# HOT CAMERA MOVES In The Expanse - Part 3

One of the most solid camera blocking techniques is to think of camera movement as going between keyframes. So we're doing 2 of those on this episode, plus some excellent foreground parallax. This is Hot Moves.
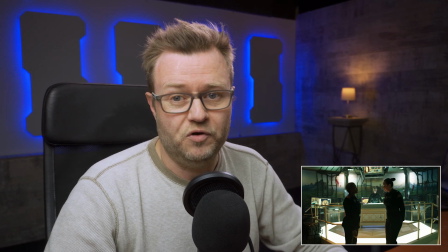First up is a beautifully executed keyframe-based move, and this is an excellent method for getting a handle on camera work.
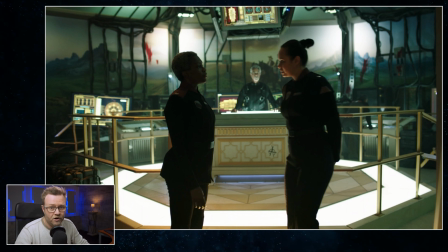But be aware that now that we're going to draw an unnatural amount of attention on it, it's going to seem artificial and forced. So just remember that when you're watching a movie and just sitting in your sofa, you never think about this. All you see is just camera work that lands in all the right places.
Danny, reporting as ordered with me.
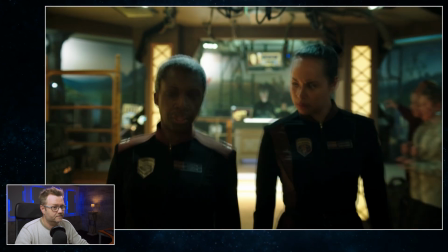We're going to need a tactical plan for command deck security and crowd control throughout the behemoth. Has there been a credible threat?
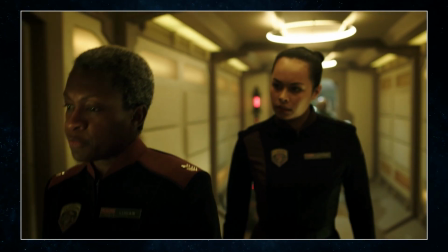So what we're paying attention to is all the places where people stop, even if it's just for a second.
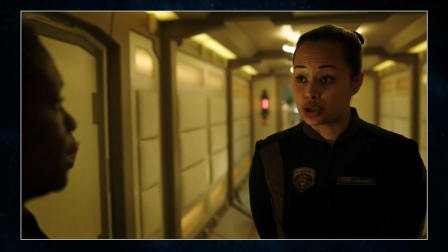Sir? It would help to know what we're defending against. Can I count on you?
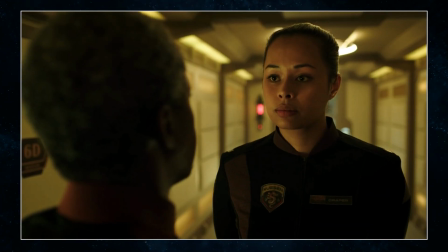Yes, sir.
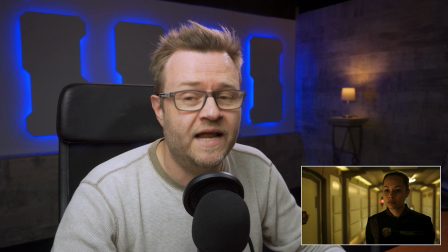So this is rich and expressive blocking, and it feels like much more than the 1.5 setups that it actually is.
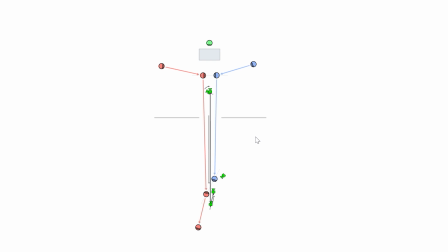This is really classic keyframe blocking because basically the scene is bootstrapped around 2 keyframes. The first is a right angle master up here.
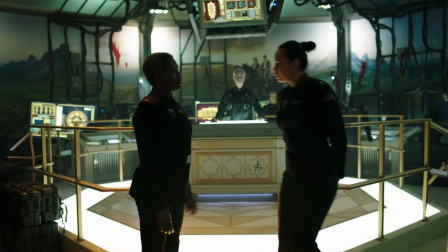Just remember what that looked like with the officer on the left and Bobby Draper on the right and the behemoth captain in the background.
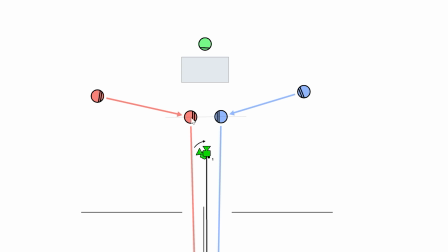So that's the first keyframe, but then they actually extended that with a lead-in where both the officer and Bobby Draper actually step in from the side. And the camera follows the officer in, but we could have followed Bobby Draper and it would have basically been the same shot.
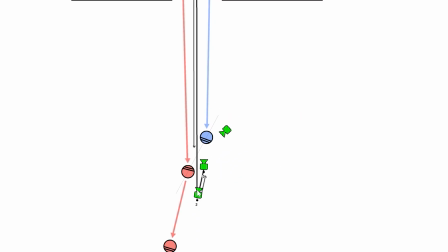And then the second keyframe is down here, which is 1/2 of an over-the-shoulder. So you see, when we're blocking in keyframes, we're not thinking so much about the camera moves. We're more thinking about the keyframes. Here's the first keyframe and here's the second keyframe. And then the camera move simply happens when we connect the keyframes. So let's just run through it one time in the diagram. We're starting here in the lead-in positions. We're panning in with the officer. And then we go into the first keyframe. You can see the camera's panning with her, ending in a right angle master with the captain in the background. And then we start pulling into the second keyframe, which is a camera that's pulling ahead of them. Here we cut back and forth between these 2 cameras, and then when the officer walks out, we do a close push on Bobby Draper.
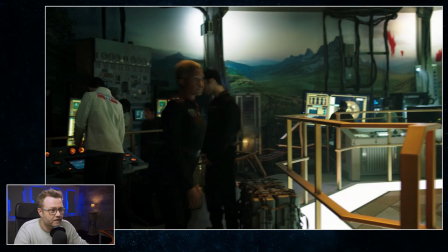So let's watch the shot again, and now you can see all this happening. So this is the lead-in into the first keyframe.
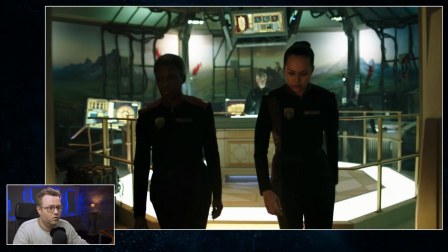We're pulling ahead.
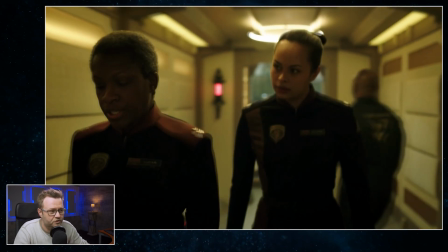The officer's picking up speed because she has to end up in the over-the-shoulder. Then we stop here.
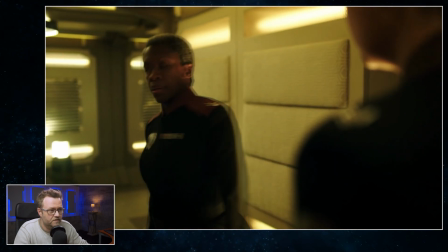This is half of the over-the-shoulder. This is the other half. Back in the first.
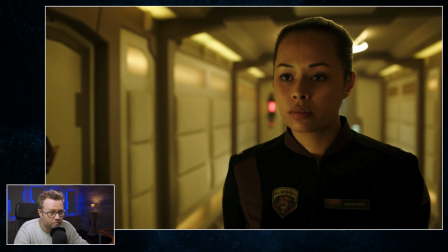And then the officer walks out, and then we do this little close push here for a reaction.
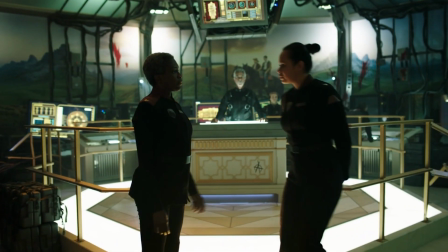So this is perfect blocking.
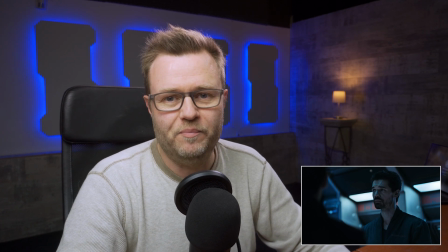Okay, next up is another keyframe to keyframe move, but this time the keyframes are a little bit too obvious for my taste.
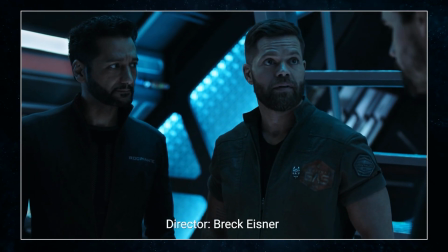We're starting a couple of edits earlier because the shot we care about was part of that blocking.
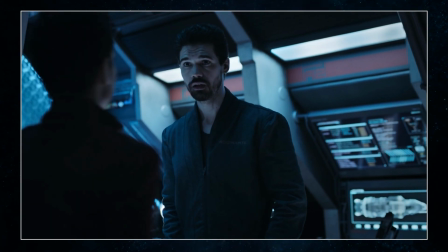So this guy does MCR and retrofits. First cheap fast, doesn't ask questions.
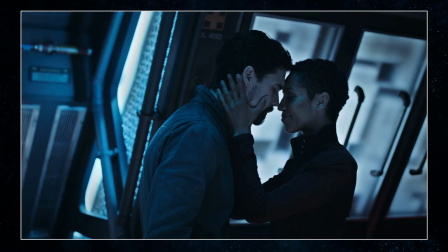You know me.
And then the dialogue continues here for a bit. So basically they're having a conversation around the command panel, and Holden is here and Naomi is here. And this whole thing is covered in a variety of cameras that isn't really important for this.
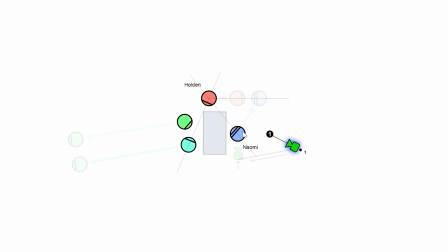But the one that we care about is over here, over Naomi's shoulder on Holden on the outside of the dialogue. Then Amos and Alex walk out, and now we're in this outside camera. Then as Naomi walks over, Holden steps toward her and the camera resets to a right angle master.
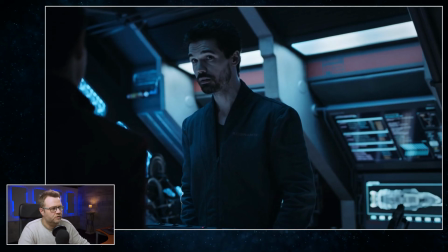So again, the clip, we're over Naomi's shoulder on Holden, and when they move, the camera resets to a right angle master.
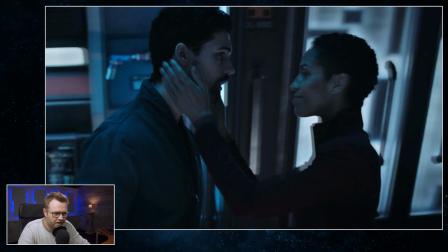Or kind of right angle-ish. They're kind of framed a little bit to the side.
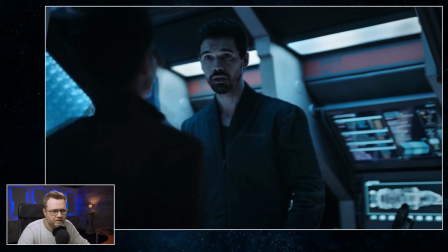It's nice, but it bothers me that it's so obviously keyframe to keyframe.
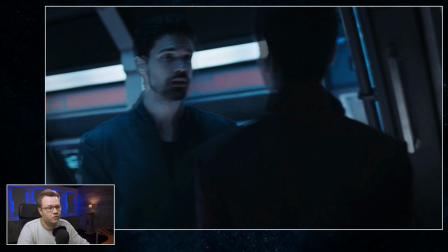So to make it less obvious, you could first of all just go slower, because there's really no reason it has to happen this fast.
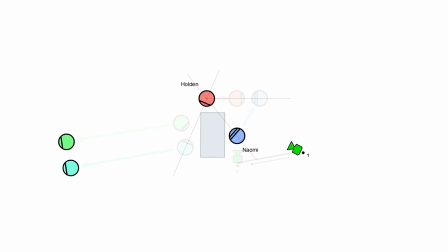And secondly, you can change the timing. The characters and the camera don't have to move to the same clock. If we simply arrive late, the shot becomes much more graceful. Now we get this constant evolution where the camera slowly arrives in a more and more perfect framing.
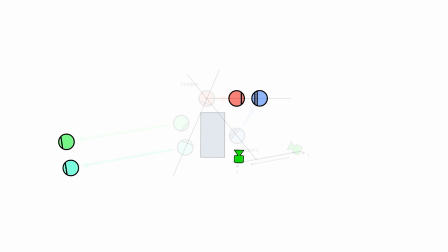I think it would have worked better here. But I'm not judging.
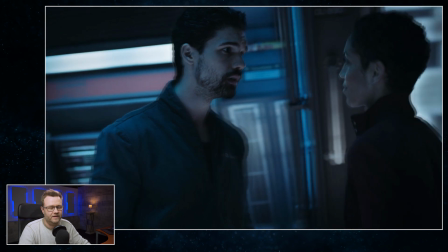You win a few and you lose a few when you're shooting quickly, like on a TV show. So it's all water under a bridge. And finally, I bumped into this shot that had some super nice parallax.
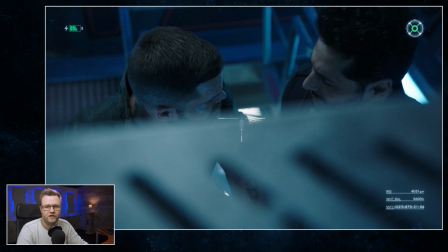So this is a scene where they're being filmed for a documentary, so it's kind of a hidden camera. Themselves though, now and then. Me?
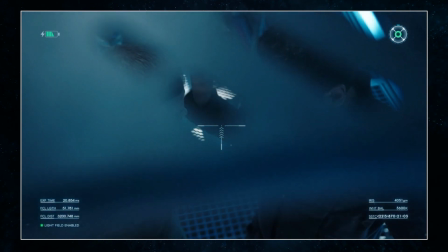do, though.
I mean, it's So what I love about this shot is the choice of thick parallax as we're craning down. person has.
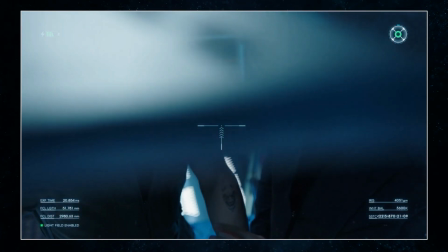Hey, hold on there. Okay, look, he's just overloaded.
Most people's instinct is to show things as clearly as possible.
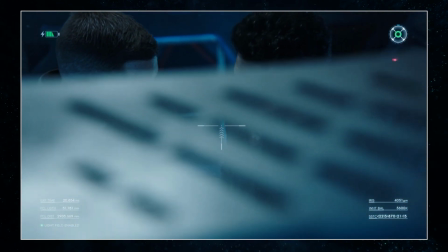But the storytelling works better when we actively try to hide things.
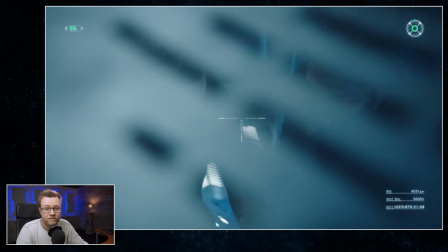Thick foreground parallax, where you can't see everything that's happening, feels like a bug when you're shooting it, but it's actually a feature.
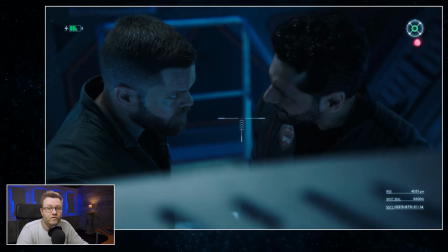So I hope you thought that was interesting, and I'll see you in the next video.